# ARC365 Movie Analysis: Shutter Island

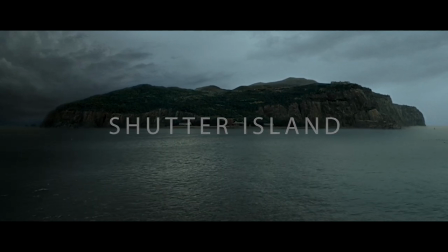Shutter Island is a 2010 psychological thriller film set in the eerie Ashcliff Asylum on a remote island.
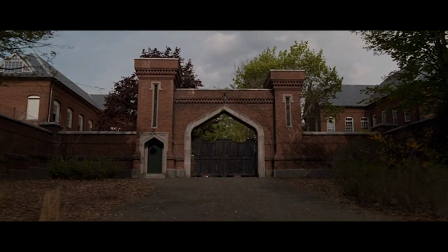The movie begins with the arrival of the U.S. Marshal Teddy Daniels and his new partner to Shutter Island as they investigate the disappearance of an Ashcliff patient.
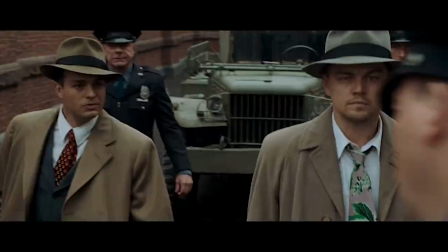Ashcliff Hospital is composed of three separate wards.
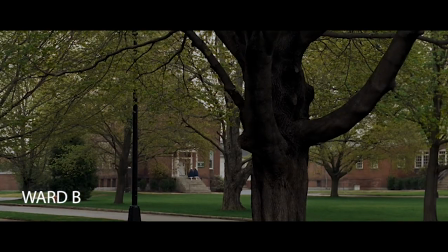Ward A, which houses the men, Ward B, which houses the women, and Ward C, which houses the facility's most dangerous patients.
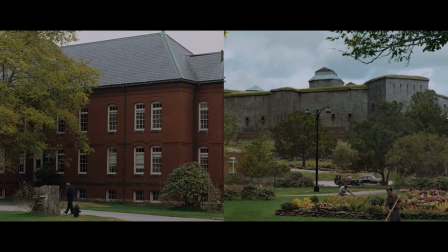Typologically, Ward A and Ward B vary drastically from Ward C in both appearance and function. When analyzed through the lens of person-environment transactions,
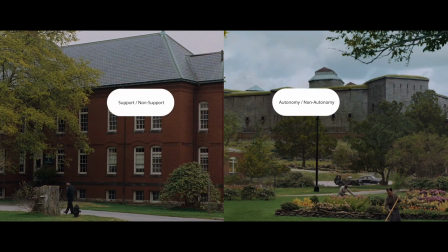Ward A and B provide different degrees of support and autonomy from Ward C. A supportive or otherwise non-supportive environment is defined by the environmental press or stress and the reactivity level of staff and patients.
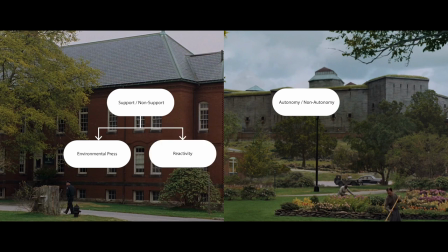The autonomy or non-autonomy of inhabitants is defined by the competency and the proactivity of staff and patients.
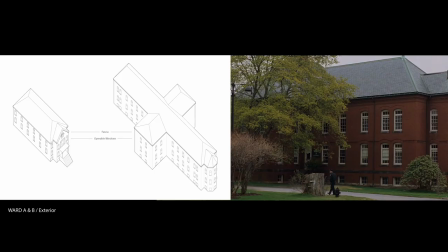Starting with the exterior of Ward A and B, they are small Gothic-style buildings that are simultaneously modest yet ornamented, creating a welcoming and domestic character. Aesthetically, the ornamentation along the roof's fascia dignifies the building and makes it more personable.
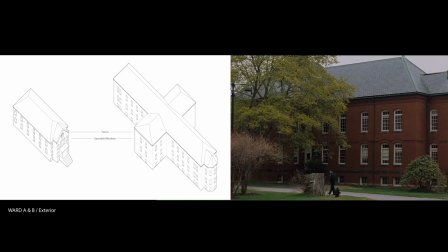The large operable windows at eye level provide a high level of visual autonomy. Both of these factors create a supportive environment for its inhabitants. In the following film sample set in Ward A and B's surrounding gardens,
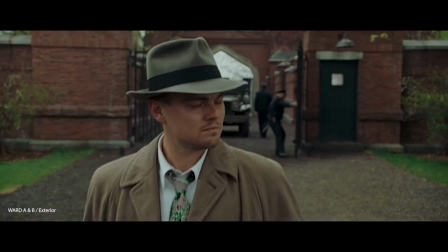we can identify multiple factors that contribute to a moderate level of support and autonomy.
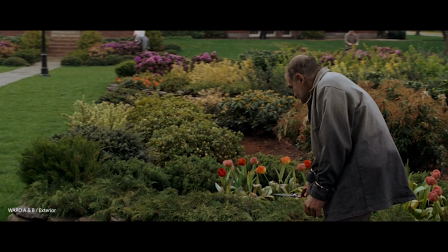As you can see, patients are gardening. At the time, exposure to nature and physical labor was believed to be a therapeutic activity that would lead them to recovery. This would be considered a supportive environment. However, while they are doing physical work, the patients remain stationary.
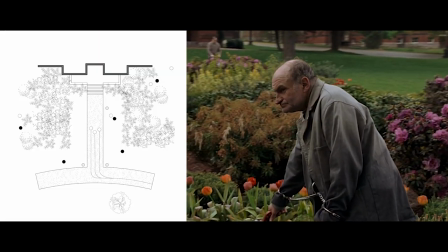This is highlighted in the behavioral mapping of the scene.
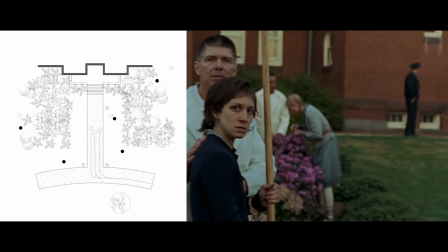Indeed, they are all chained on both hands and almost each one is surveyed by an accompanying nurse or guard.
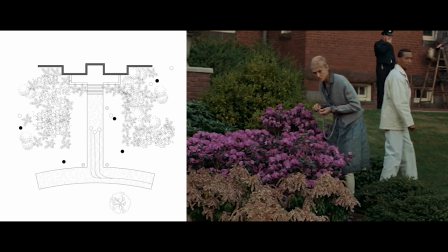These externally applied interventions that induce low autonomy in combination with the supportive environment produce a moderate level of support and autonomy.
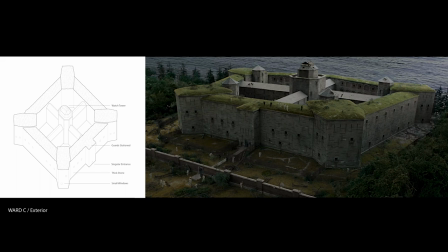By contrast, Ward C takes the form of a large military fort. The architecture of the fortress itself is a symbol of power and control.
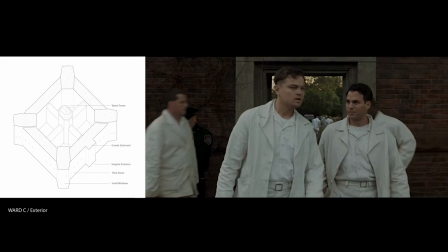Its surrounding walls with a singular entrance control and direct movement in and out of the building.
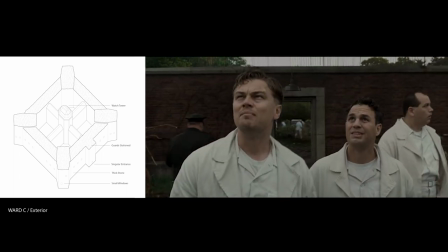The guards stationed along the top of the fortress further instill control through surveillance.
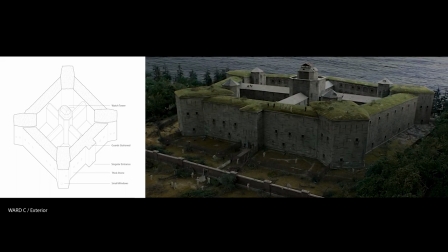The same effect is created by the watchtower. It functions as a pin opticon looming over the rest of the facility with an omnipresent gaze. The use of stone gives the ward an impermeable and unassailable stature making the patients feel like there's no way out.
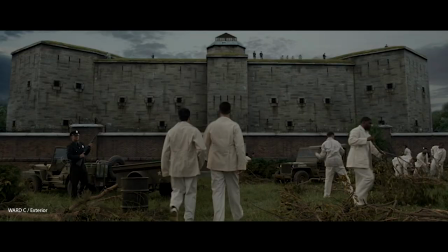overall the architecture imposes high environmental press to induce a high level of reactivity from the patients that being submission to authority and a sense of powerlessness
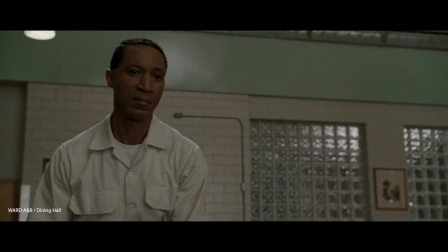in this film sample we can see the second of two communal spaces within ward a and b the dining hall both the dining hall and the gardens
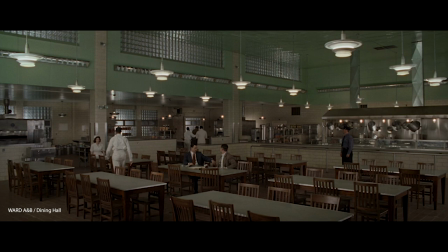are large spaces intended for patients to occupy communally this scene involves
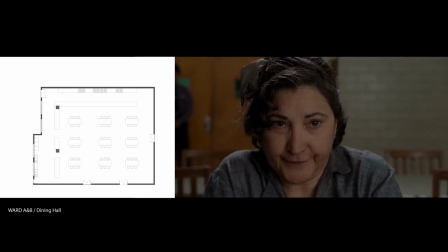the detectives interviewing patients as they continue their investigation of the missing patient.
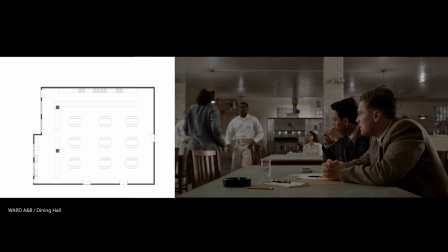The open kitchen in the dining hall maintains a degree of surveillance from the kitchen staff over the patients while they eat. It faces the tables and directs staff attention to the patients seated there.
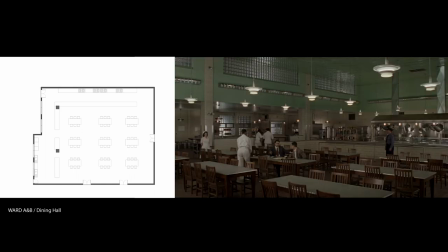With the patient seating centered in the dining hall, there are these two boundaries restricting patient movement as shown in the clip. The half-height wall to the left of the tables and the servery to the front of the tables. Similar to the patient rooms in Ward A and B, patient movement in and out of the dining hall is directed and controlled by staff.
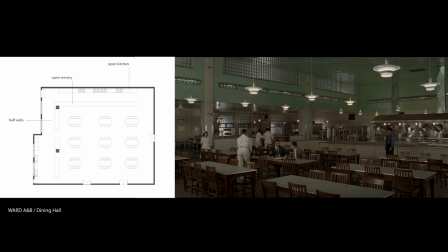This creates a moderate degree of environmental stress and provides patients with a low degree of autonomy. The condition of the dining hall appears to be clean, well-maintained, and well-lit, providing supportive and comfortable space.